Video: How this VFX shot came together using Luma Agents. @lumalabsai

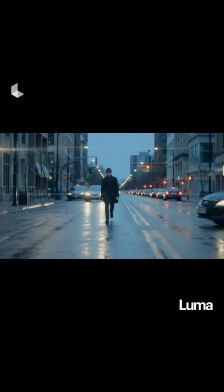0:00 This whole thing started as a single effect shot.
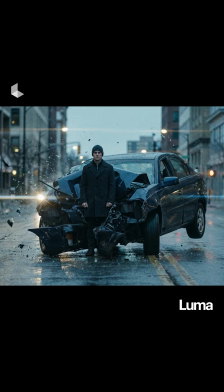0:04 I had this image in my head of a car basically crumbling around a guy who just doesn't react.
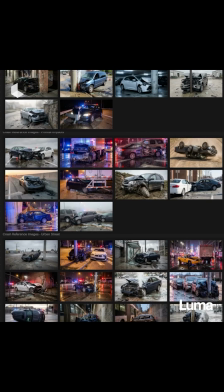0:11 I asked the agent to generate images of a car crashing head on into a pole.
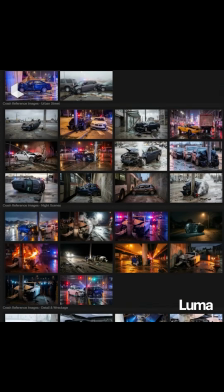0:15 I figured that might be easier for the model to visualize rather than asking for a car hitting an invincible guy.
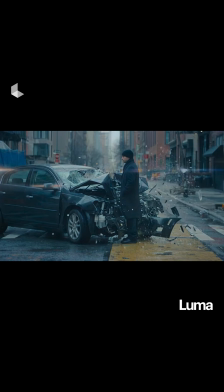0:21 Once I had that, I replaced the pole with a man standing calmly.
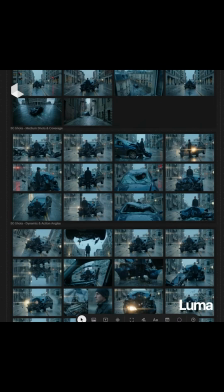0:26 What I was really hunting for was that key moment of the shot, that keyframe.
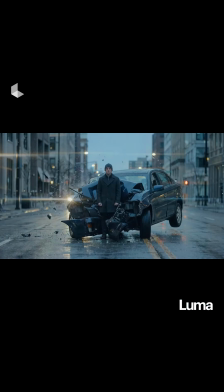0:32 Eventually, an image came back with the exact moment I was envisioning, and a color palette that felt like a familiar city.
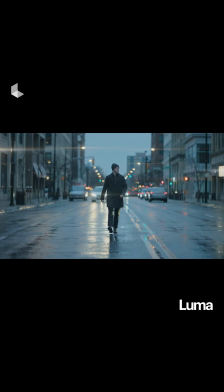0:37 So I used it as the final frame and generated an image to video with a prompt.
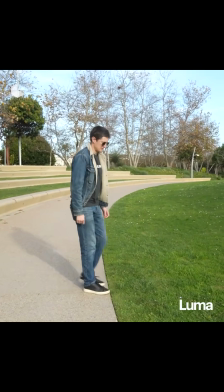0:44 Around that time, we had a shoot day planned, and John suggested I try recording with an actor so I could try modify video. I brought the footage into the board and ran Modify Ray 3.14 using the crash frame I had generated earlier,
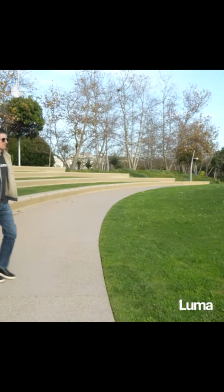0:58 and what came back was kind of wild. From there, I started testing the other angles we shot.
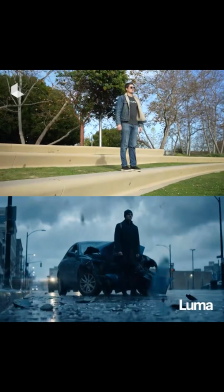1:05 One shot had an open sky, while the other angles clearly lived inside a city block,
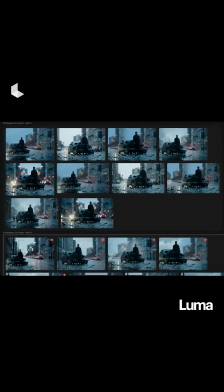1:10 so I rebuilt the shot with the background of the open sky to match the environment from the other angles.
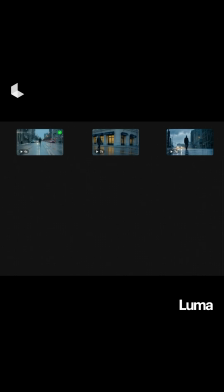1:15 Then I asked the agent to analyze the video, just to see if it could, and it actually generated some stubborn sound effects.
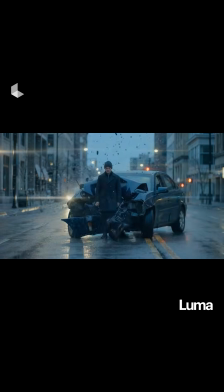1:25 Now that the three shots were edited together in the classic Hollywood-style action montage, it felt like the sequence needed more of an ending.
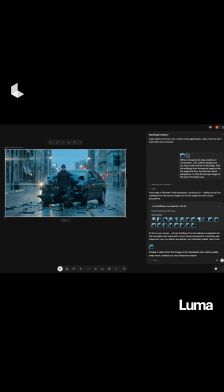1:34 Originally, I thought this might be just a placeholder, but the image-to-video performance had a real personality to it,
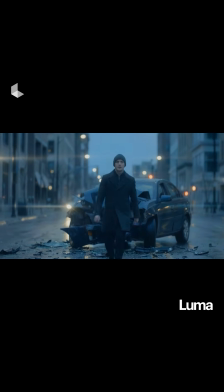1:40 and it shows another possible workflow for creating performance.
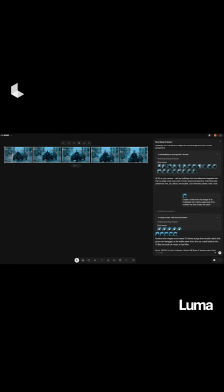1:44 So I generated some temp 70s-inspired funk and rock tracks to match the man's cool swagger.
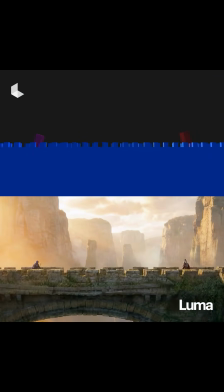1:50 At this stage, I was inspired by Blake's tutorial video that had an animated logo at the end.
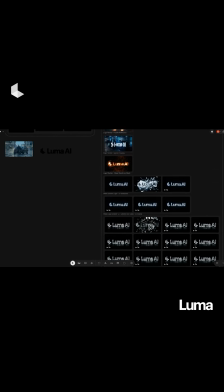1:56 So I tried generating a glass-shattered Luma logo and added some breaking sound effects.
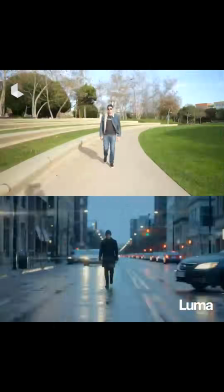2:04 After walking through the project like this, it's funny to think it all started as a single effect shot.
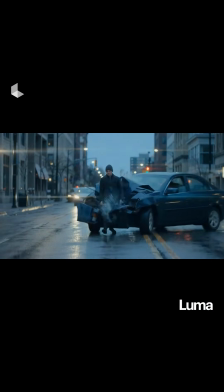2:10 Honestly,